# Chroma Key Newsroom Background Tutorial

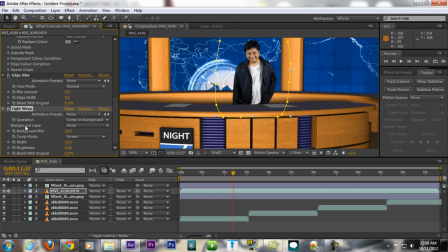So background layer, make sure you choose your background layer.
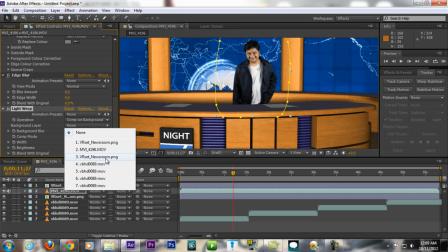So the background layer is a newsroom right here, pick that, and it will automatically, as you can see here,
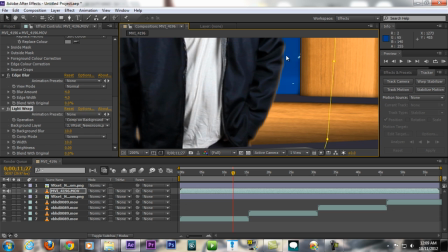having some yellowish light from the background. So if you turn it off without the light wrap, it'll be like this, and with the light wrap, it'll be like this. And you can change the, we can play with the
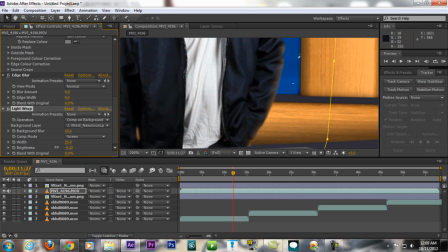settings here, put the brightness down a little bit. Boom, see,
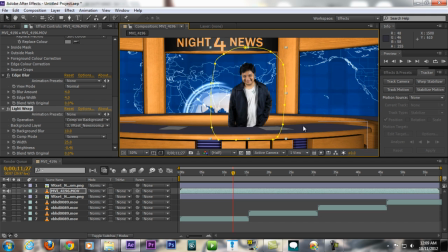it has some yellow light that coming from here, and it will blend your footage even more to the background.
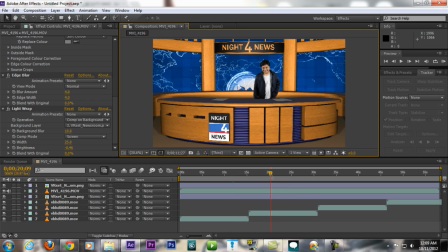So that's my tips for a green screen. So guys, it's actually pretty easy. And oh yeah, by the way, if you want to make the table looks like a glass, as you can see here
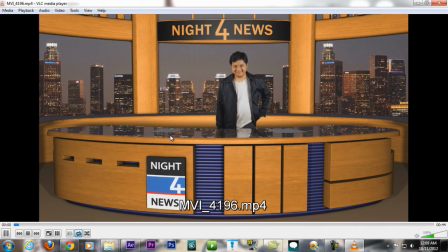on my video, the table is actually reflecting a picture from the city here, as you can see here, so it looks like a glass. Also myself, well, to do that, it's actually pretty easy.
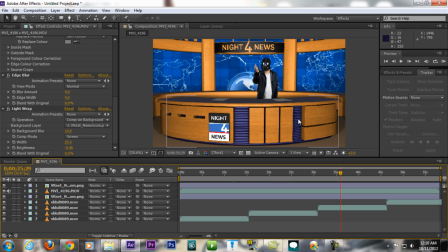All you're gonna do is just,
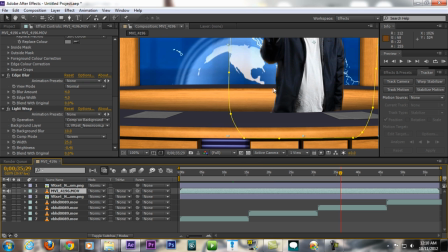let's say I'm gonna make some myself here to be like reflecting on this table.
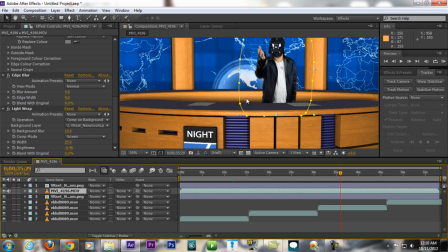All you're gonna do is duplicate this footage, Control D, and
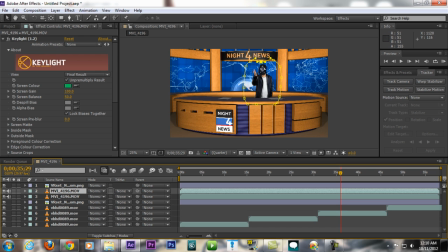you can make it upside. Oh, sorry.
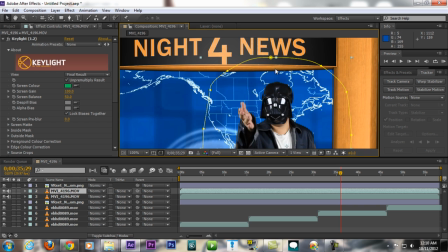You can make it upside down, just a little bit down here.
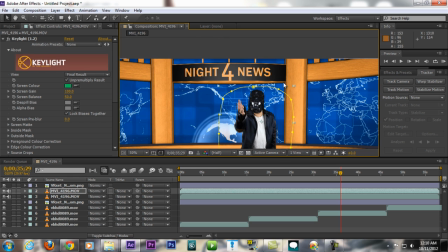Make it upside down. Like,
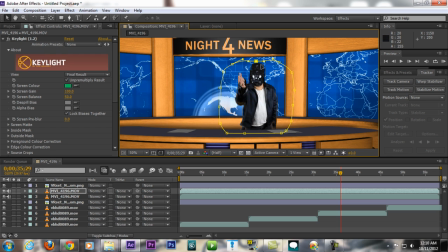make it upside down like that, like so.
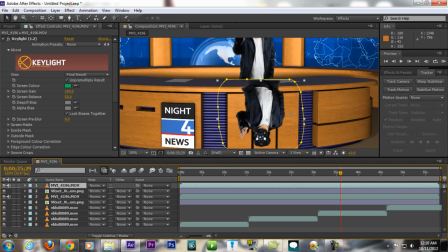Put it up, put it above everything, and let's say this.
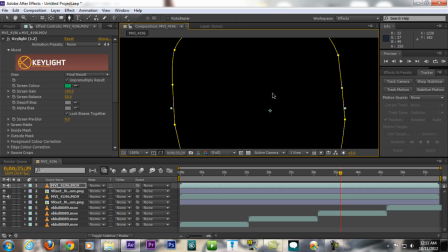And you're gonna create another mask for this. You can make it temporary.
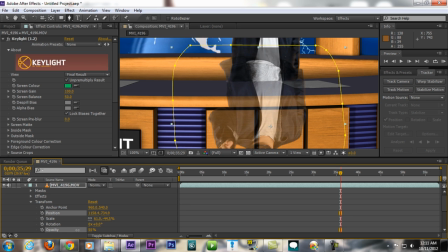For the opacity, just down a little bit for temporary, and you're gonna cut it on the table shape, and you just create a fake, what's to call it,
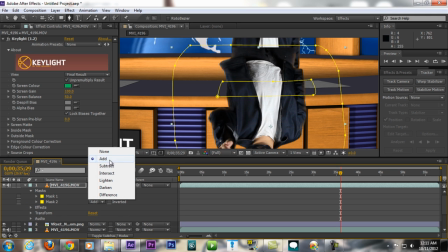fake, and make sure you change it to subtract. Oh, sorry, not this, the other one, subtract.
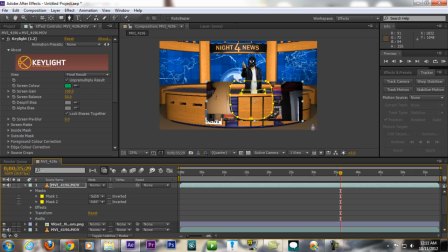Oh, I think just messed it up.
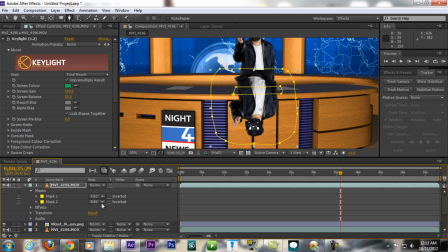Oh, no, this is add, this is subtract, I believe.
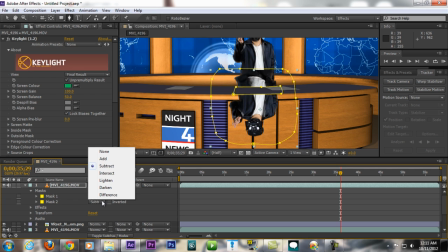No, maybe inverted.
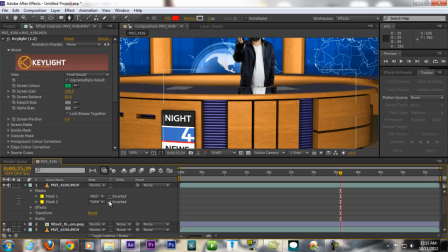Yep, so after subtracted and inverted it, boom, just play with it until you get the right combination.
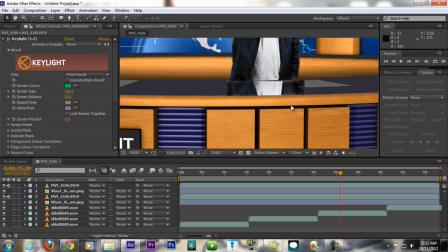So you just create a nice fake reflection right there.
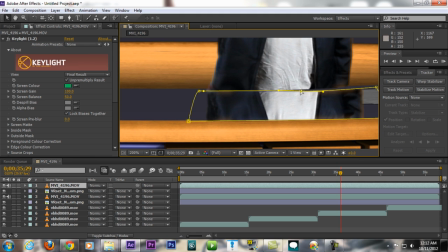I'm gonna fix this a little bit. There you go.
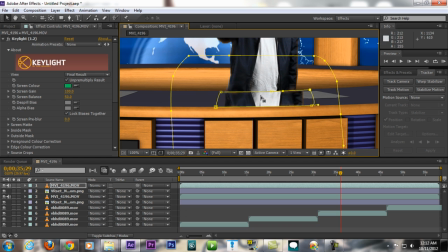So it looks like a reflection on the table, and make sure it's, because this is a reflection, the opacity, maybe you're gonna turn it down a little bit.
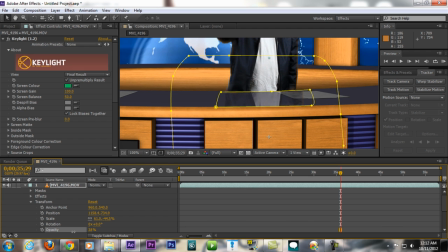The opacity maybe around like 40. Boom, there you go.
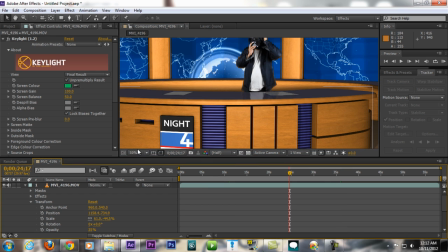You just create a fake reflection, so it will looks like the table is made of a glass.
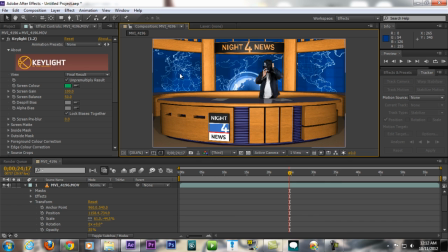If you also want to have some reflection from the background here, you can do this exact same thing.
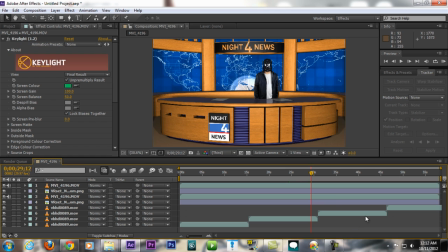Alright, so guys, my name is Star from Star Arts Movie. I hope you find this tutorial useful.